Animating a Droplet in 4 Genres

can you capture the essence of multiple different genres using simply an animation of a droplet? I believe so, and that's exactly what I'm gonna do in this video.
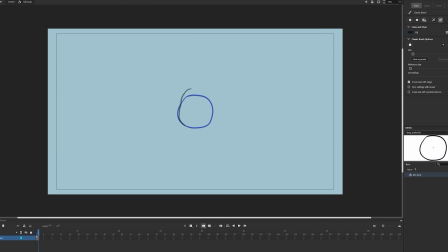(0:13)
Action makes me think speed, roughness, and impact. So I'm gonna go with a blob of water falling from an extreme height into some other vague body of water. The background doesn't matter here because I can get the action feeling from the movements and effects. I wanted a close-up on the droplet as it falls with the camera locked in. So the first thing I did was animate a loop of the droplet jiggling around.
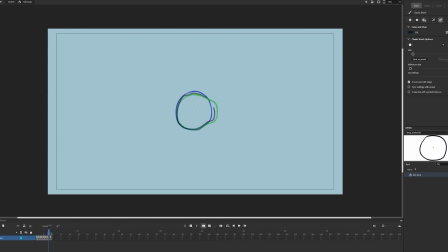(0:34)
For now it's just outlined so I can get the movement to look good before I commit to color and details. Now, since there's no background aside from some blue, we need a way to show that it's falling.
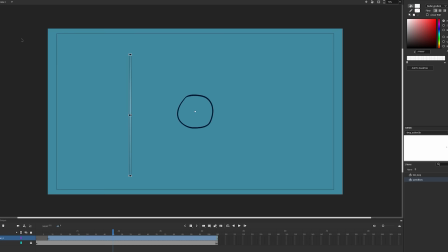(0:43)
Some classic speed lines will do. I made this really thin oval with a white opacity gradient and used that for every line.
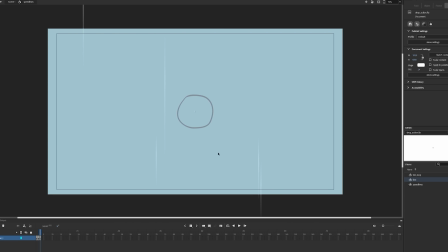(0:49)
Just resizing for variation. Then I made a 12-frame loop of these sort of randomized groups rapidly moving up.
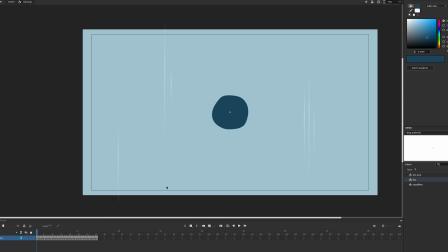(0:56)
The falling action looked right, so I went back to the droplet and added in-betweens to smoothen it out. For coloring, I put in a medium to dark blue base, added white highlights on top, and some dark patches in the middle.
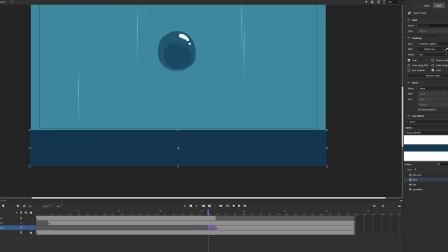(1:07)
I also added a small pale blue highlight to the bottom. Just before it hits, I have the body of water rise up for a few frames while the droplet elongates.
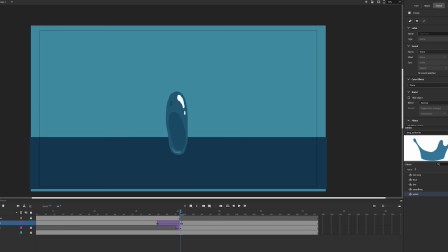(1:16)
Now the splash. Essentially, I'm doing a simpler version of what I did in this video. A crown shape rises up, bits break off while the rest falls down, and the droplets make mini droplets.
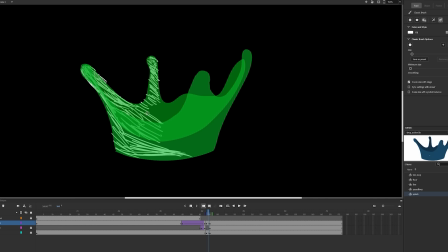(1:25)
Once I had the basics down on the splash, I went ahead on an impact frame. Not normally something you'd incorporate into a droplet hitting water, but we're making an action film here.
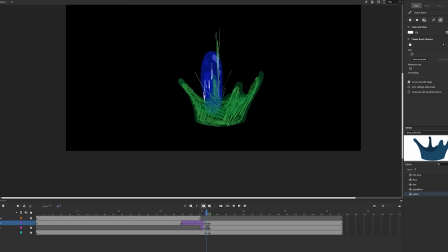(1:34)
So I ended up doing 3 frames with a black background and scratchy white lines moving outwards.
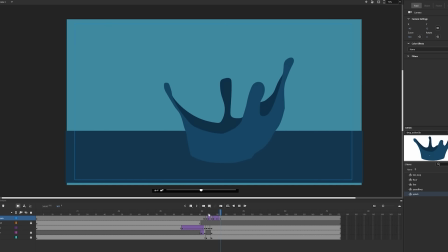(1:38)
To enhance the impact even more, I added a camera shake. Now some highlights and darker patches on the water.
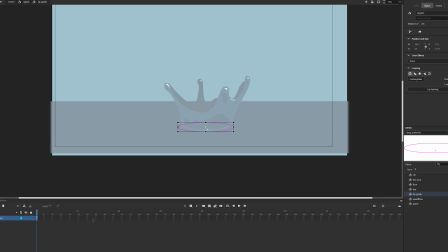(1:47)
Of course, one crucial element is the ripple. As I always do, I used a pink circle as a guide, then drew white disintegrating lines on top of it.
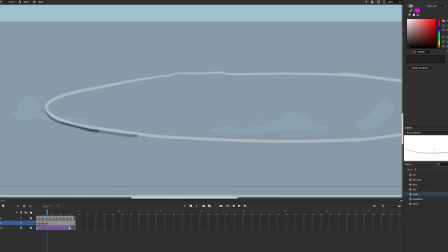(1:55)
Using low opacity on that and a low opacity black shadow underneath gives it a bit more depth, with highlights as a nice touch.
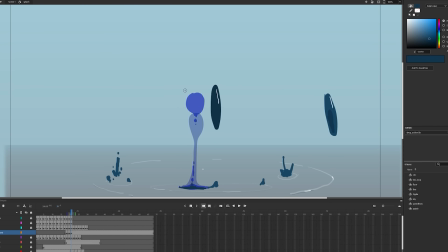(2:01)
The last key ingredient is a secondary droplet that rises up when the first splash falls down.
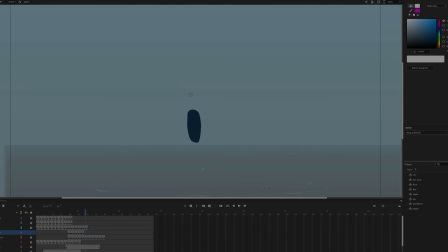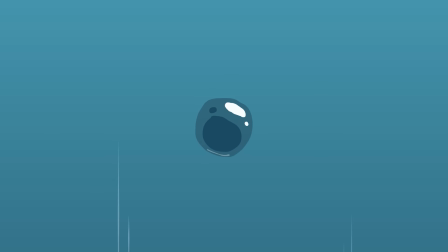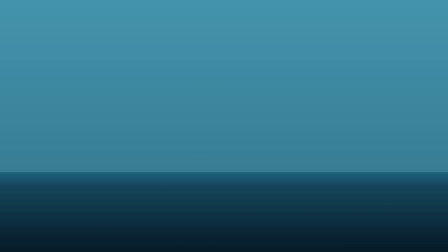So that worked out quite well, I'd say. For a droplet of water splashing down, you certainly feel the intenseness.
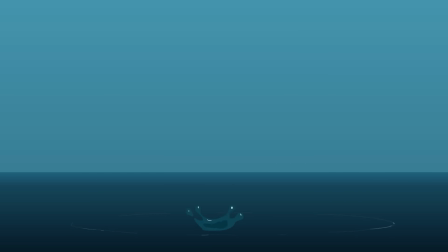(2:35)
Well, I do. Yeah, I think that's a pretty actiony water drop. Can't complain. I mean, the specifics of, like, the shaping and details and colors, could have been more honed in on, just to make it more realistic or, nice to look at. But I'm not gunning for a masterpiece here. Let's move on to the next genre.
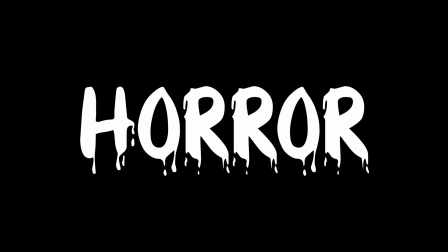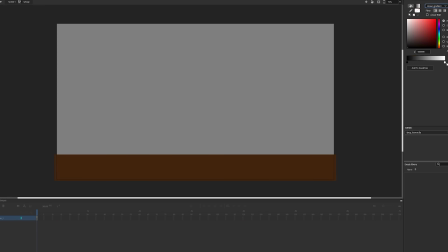(3:00)
For horror, my brain went the direction of dripping blood. Maybe that's obvious, but I decided on a dark room with only a wooden floor and a puddle of blood visible.
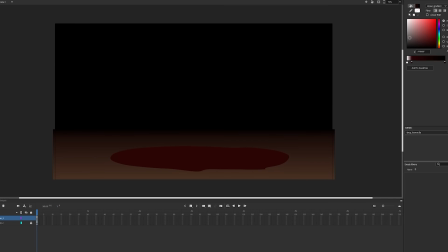(3:08)
It took a few attempts to get a shape I was happy with, but I got something workable.
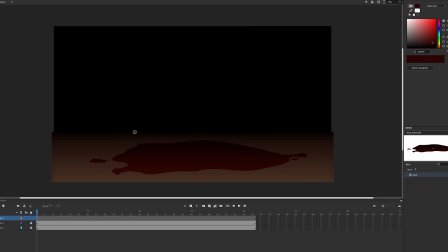(3:15)
The drop is going to come off screen, adding to the mysterious and creepy nature of the scene.
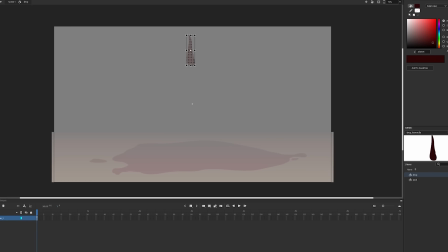(3:20)
So it's basically going to drop into this puddle of blood which won't grow or splatter so it can loop.
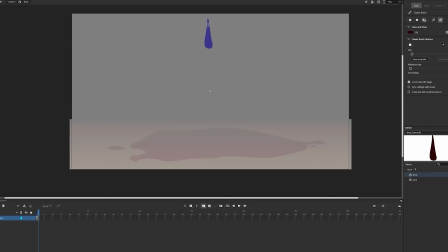(3:25)
Perhaps the growing and splattering was a better idea, but I love an infinite loop.
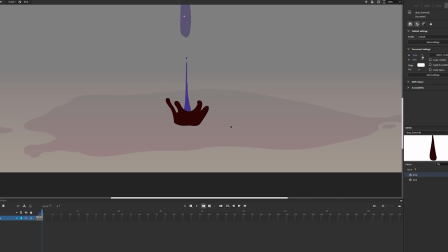(3:32)
Now, the splash itself I animated kinda like regular water. It should really be more viscous, but if you're going for a cartoony violence look, I think this would suffice.
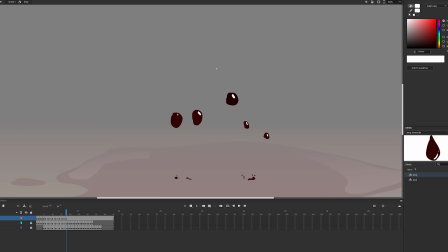(3:46)
Not much else to say about this one. I added the darks and highlights, then made ripples similar to last time.
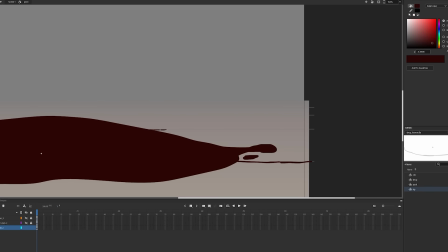(3:54)
I also polished up the puddle and made the blood seep into the floor cracks.